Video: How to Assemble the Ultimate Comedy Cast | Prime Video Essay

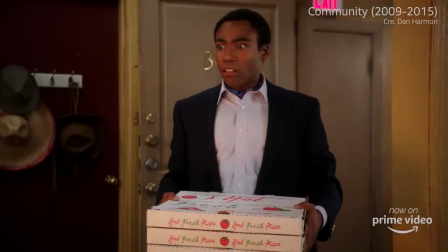What does it take to make a memorable sitcom?
I thought you had a bachelors from Columbia. And now I have to get one from America.
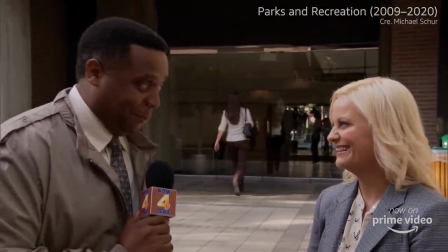Jokes obviously help.
I don't know what you mean, but it had the cadence of a joke.
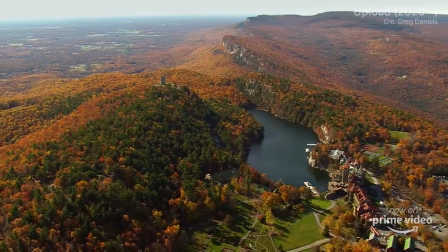Any good comedy series will benefit from an arresting premise.
The best days of your life could be after it's over.
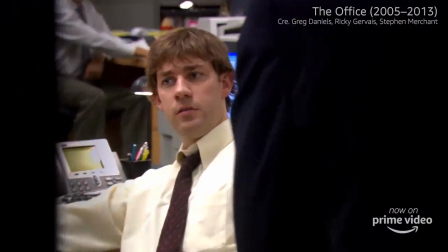Catchphrases are essential.
Does that include that's what she said? Yes, it does.
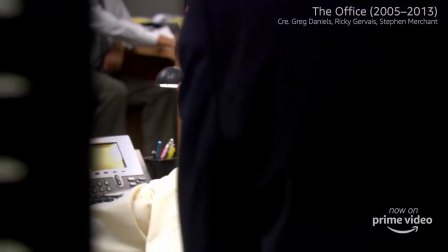Mm-hmm. Yes. Wow, that is really hard. Don't. Don't do it, Michael.
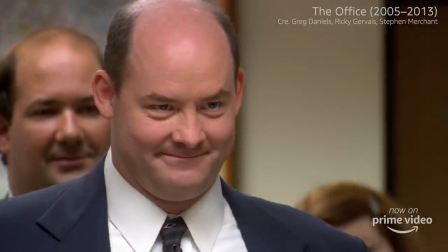You really think you can go all day long? Be strong. Well, you always left me satisfied and smiling, so...
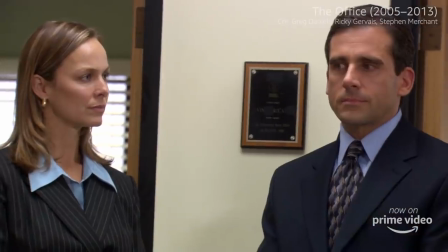Don't. Don't do it. That's what she said!
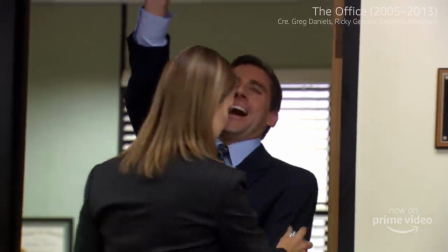But apart from that witty script, what really makes a sitcom a hit is the casting.
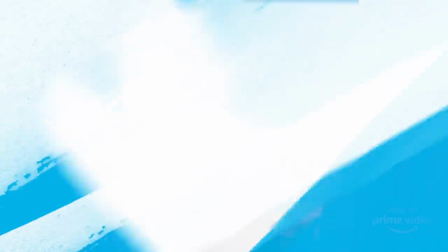Casting a sitcom ensemble is a delicate balancing act. Change one role and the chemistry of the whole thing can alter.
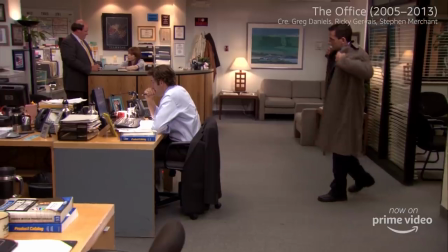Just look at The Office at the end of Season 7, trying to bring the right person in to replace Steve Carell.
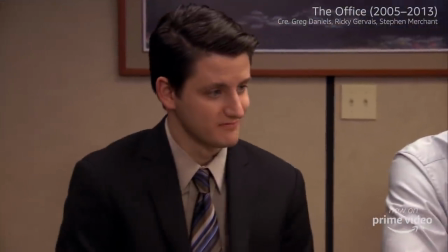Remember the candidates?
Name, David Brent. Occupation, Inspira.
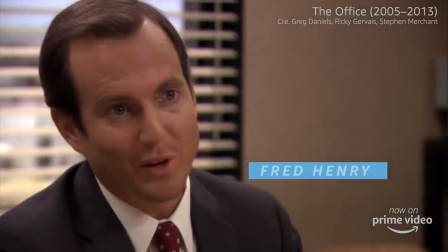Status, none of your business. Don't even talk to me about the weather, man. There is only sex.
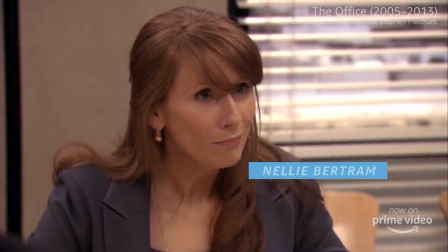Oh, yeah.
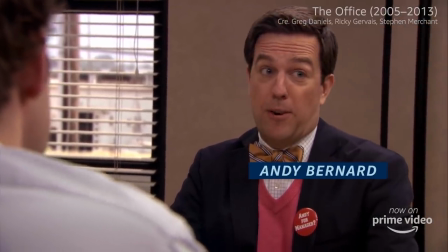And the diameter of the sun is 870,000 miles, which makes it 109 times wider than the Earth. and 333,000 times heavier than the earth.
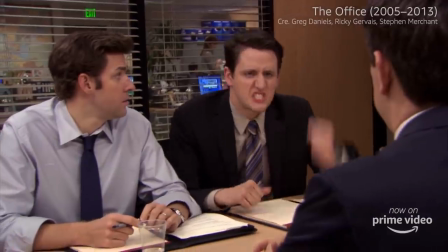Shut up about the sun! Shut up about the sun! We need a new manager.
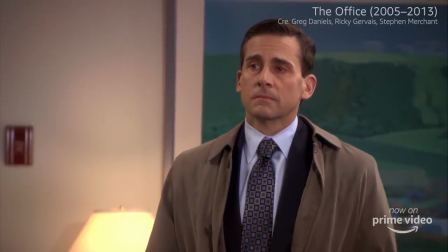But how do you establish that kind of chemistry in the first place?
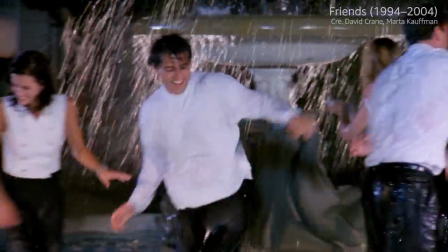You could follow the tried and tested formula of character archetypes that go into creating the perfect ensemble.
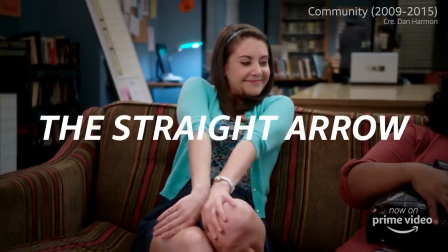First, you'll need the straight arrow. Your Annie Edisons, your Ross Gellars, your Ted Mosbys.
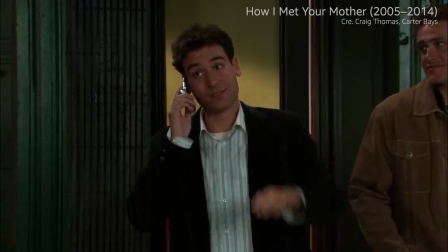This much fun is good. It's safe. It's guaranteed.
The Straight Arrow is the moral centre of the show.
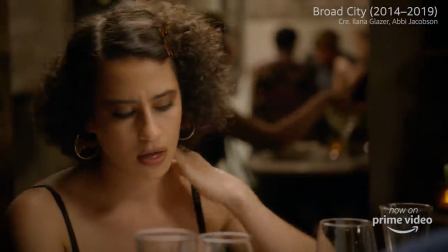Reliable, realistic, and level-headed.
Man, I want to have kids, and I want to get married.
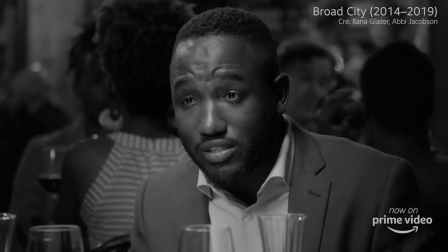To balance their overdeveloped sense of responsibility, you'll likely need an anarchist.
I'm only 27.
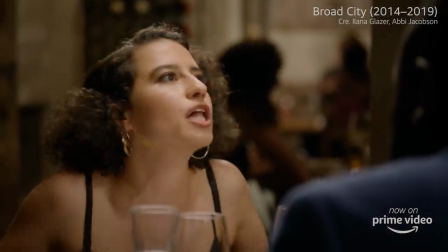What am I, a child bride?
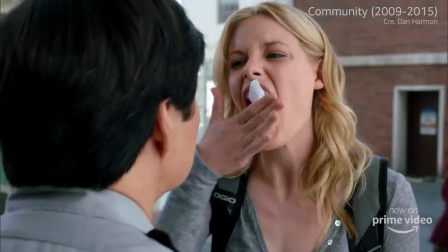The anarchist is someone a little bit wilder, weirder, and capable of persuading the Straight Arrow to occasionally bend.
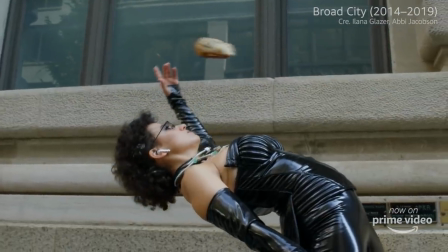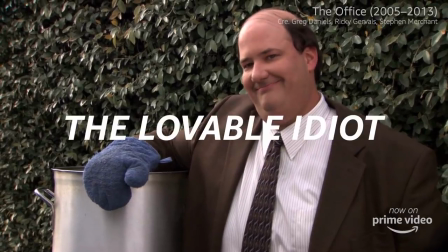Kevin's famous chili.
The lovable idiot is another important archetype.
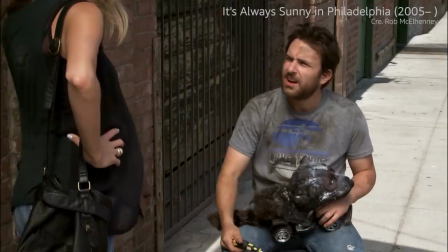I see him, I see him!
They're not the sharpest tool in the character box.
What day? A spa day.
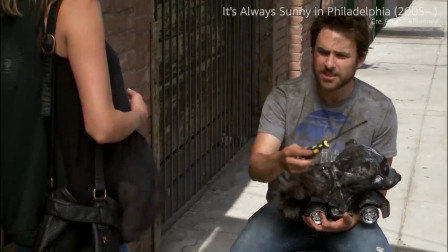What is this word spa? I feel like you're starting to say a word and you're not finishing it. Are you trying to say spaghetti?
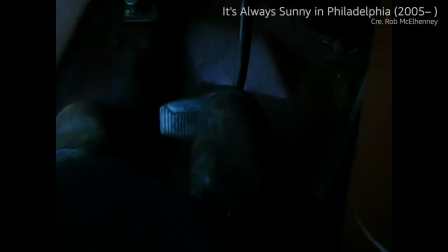Are you taking me for spaghetti day?
But they supply endless comic relief and often create or exacerbate situations that the other characters must come together to fix.
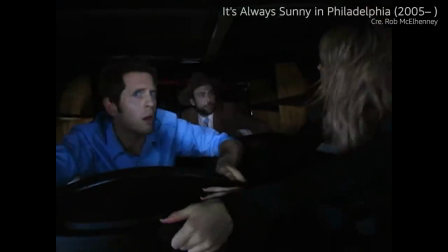Guys, why aren't the brakes working? Because I cut the brakes! Wild car, ****!
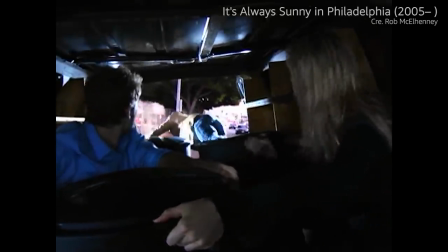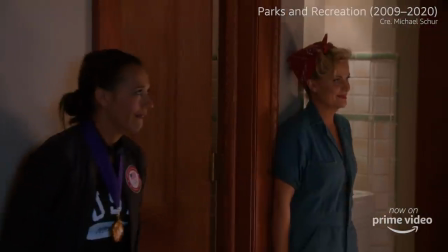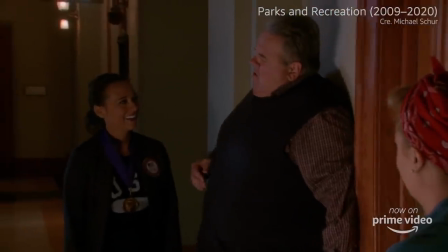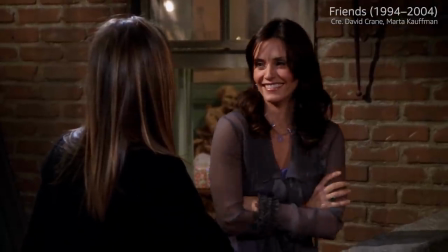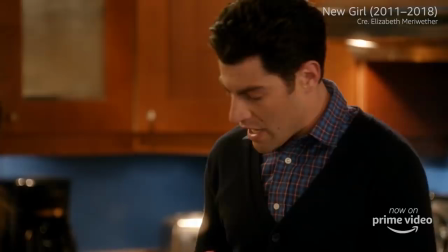who love order and rules.
I'd really appreciate it if your non-Tahitian vanilla was not touching my Tahitian vanilla.
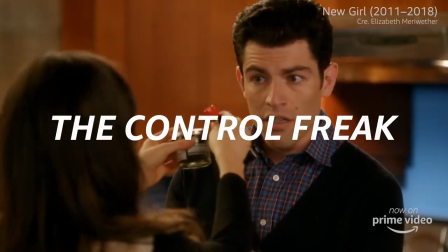Oh Schmidt, they're more than touching.
The control freak hates when things don't go according to plan.
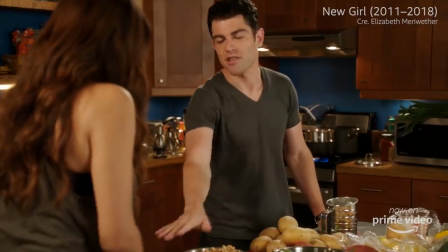Did you wash your hands? I washed them after. OK, no, see, can you just stop? Because now the entire bowl of walnuts is compromised.
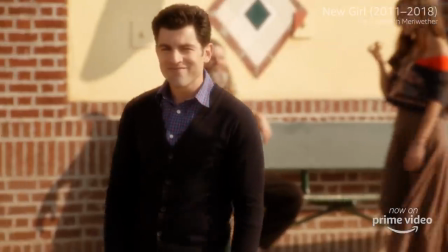Of course, these archetypes can be elastic to allow for comedy, playfulness, and most importantly, character development.
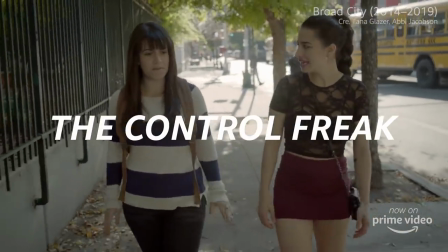No, it's a perfect opportunity to introduce, like, the new me. Yeah! No more Mr. Nice Abbey.
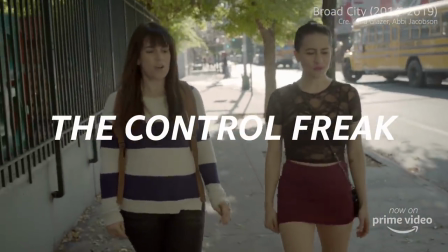No more... no more...